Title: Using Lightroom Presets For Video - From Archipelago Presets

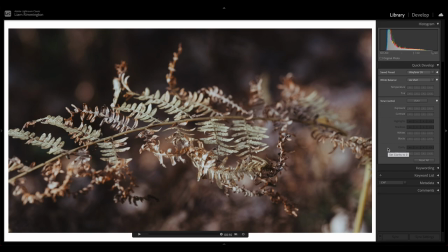4:30 So that's looking pretty good, but there's a few more things that we can do to get this to look great. And the first thing I want to do is adjust my white balance. So up at the top here, we've got the white balance section, and we have controls for temperature and tint. And you'll notice there isn't a slider next to each of these like we would usually see in the develop panel of Lightroom.
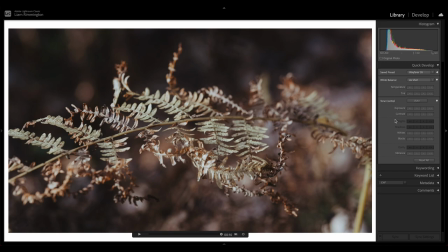4:48 Instead, we have four buttons next to each of the controls. So they're quite simple. We have a double left arrow, a single left arrow, a single right arrow, and a double right arrow. The ones on the right will increase by a small amount or a large amount, and to the left, it will decrease by a small amount or a large amount.
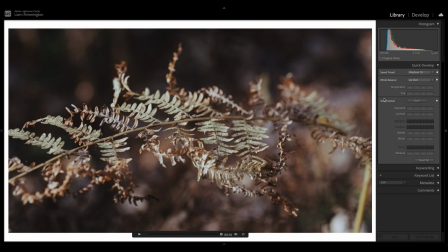5:07 So a little different to what we're used to seeing, but still quite simple. So for this, I'm going to decrease the tint a little bit to bring it across to the green side, because I'm seeing a bit of purple down here in the shadows. So I'm going to press the left arrow here to bring the tint down a little bit. And let's go for a little bit more.
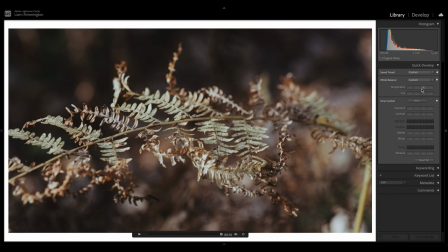5:24 Awesome. And now I want to increase the temperature to give me that warmth that I was seeing when I was out. Yep, somewhere around there, I think. So now we can move on to tone control.
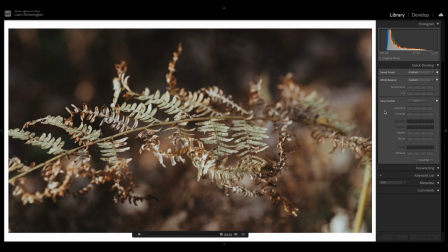5:39 And the first thing I want to do is just bring my exposure down by one notch, just so we get a little bit more mood in this shot.
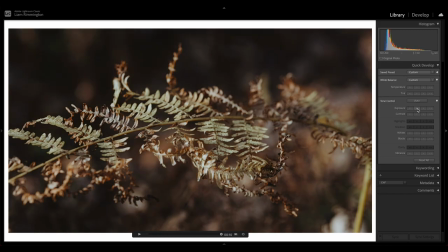5:45 So I'm just going to press the left arrow here to bring the exposure down. And that looks much better. Contrast, I think I'm quite happy with. I could maybe bring it down a little bit. Maybe bring a little bit more warmth in with the temperature. I'm just going to increase the vibrance a little bit as well, just to make sure we're getting some of that lovely rich color through.
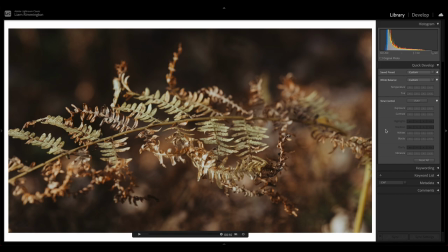6:05 Let's take a look at a preview by pressing play at the bottom.
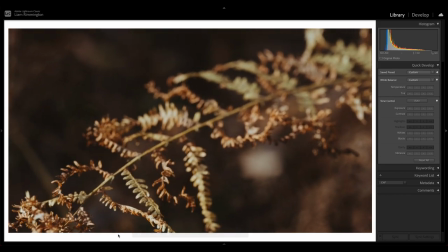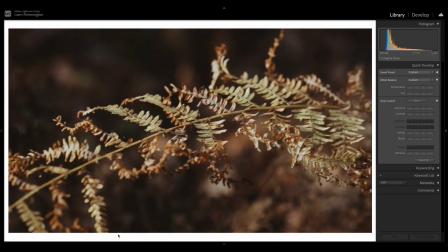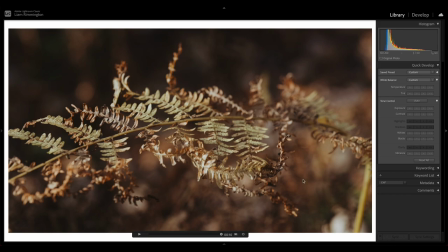6:20 Great, so I'm happy with that. I'm going to go back to the library panel by double clicking to exit out of the full screen view.
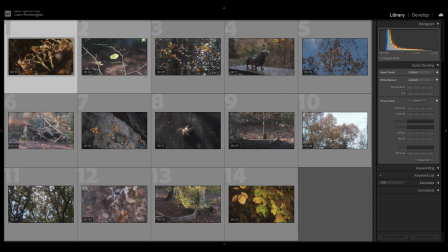6:25 So let's go ahead and edit these next two clips, but let's say we wanted to apply the same edit to these two as we had created on this first one here. There's a really quick and easy way of doing that, and that's through syncing your edits.
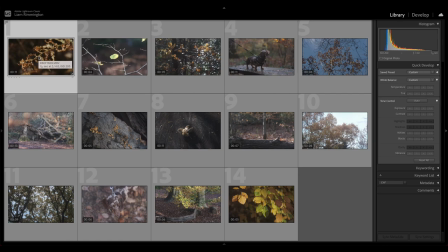6:38 This is just the same as if you used to syncing edits for photos. All you do is select the one that you want to copy the edits from. So in this case, it's the first one. Hold down Command or Control and click the other clips that you want to sync those edits across to.
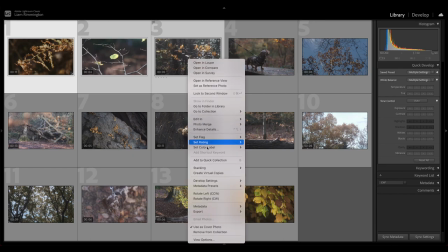6:54 Once you've done that, you can right click, head down to develop settings and choose sync settings.
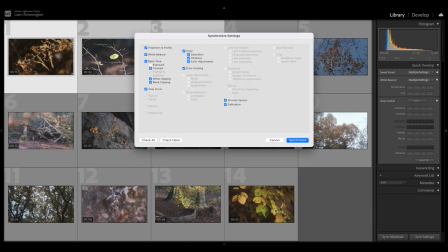7:00 We then get this synchronized settings panel, which allows us to select which edits will sync across to the other video clips. So in this case, I have everything selected except for exposure. This is gonna be quite specific for each of the clips. So I'm gonna adjust that once I've applied the edits from the initial clip.
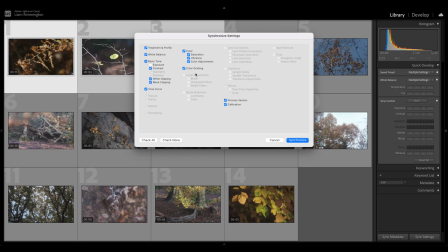7:18 But what you'll see in this section actually is everything that's grayed out here is something that can't be applied to a video. So you'll notice that there's no highlights, shadows, texture, clarity, dehaze. You know, all of these tools that are in gray will only work on a photo and won't work on a video.
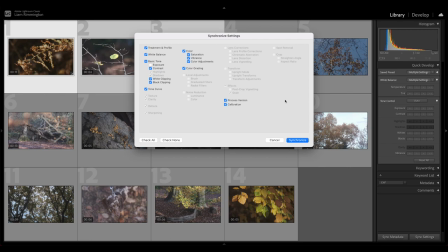7:36 And that's why when you apply a preset to a video, it won't quite look the same as when you apply that same preset to a photo.
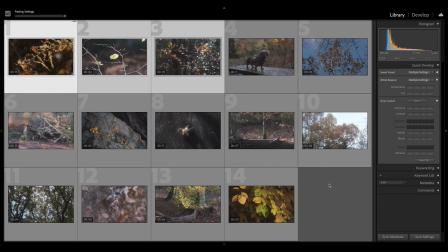7:43 So I'm happy with that. We're gonna go ahead and press synchronize. And after a couple of seconds, you'll see those edits sync across to the other two videos.
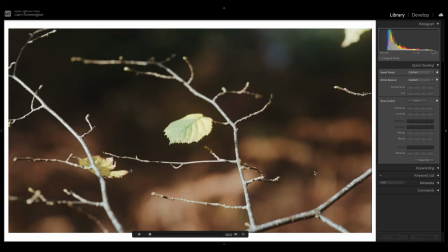7:52 So we can now take a look at the second clip. I'm just going to adjust the exposure before we watch it.
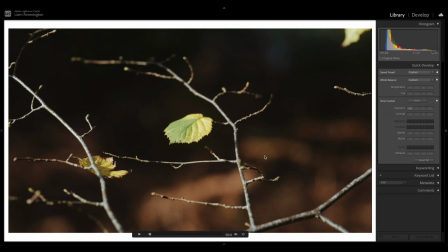7:59 I'm going to bring it down a little bit. Somewhere around there, let's just increase the vibrance so we can see a little bit more color in that leaf. And that is good to go, so let's press play.
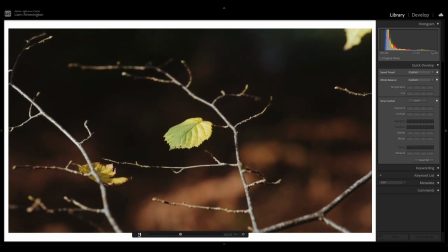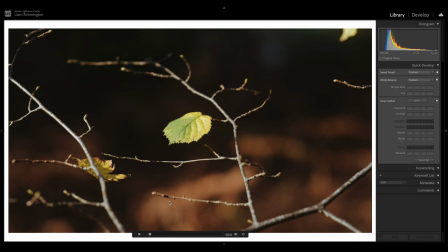8:13 Awesome, and if we go across to the next clip where we also synchronize those edits, and that's looking pretty good straight away.
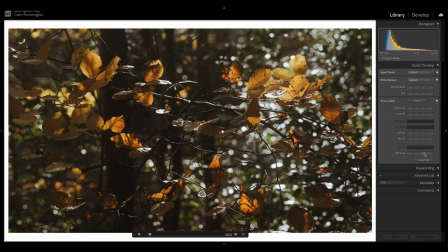8:21 Let's just bump the vibrance so we can see those lovely oranges in the leaves and press play.
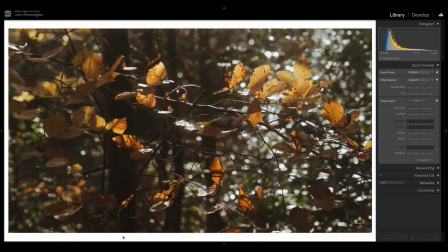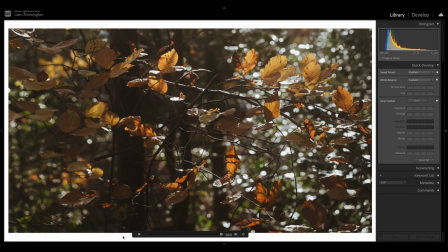8:31 Awesome. So now that we've edited the video clips, I'm going to show you how you go ahead and export them.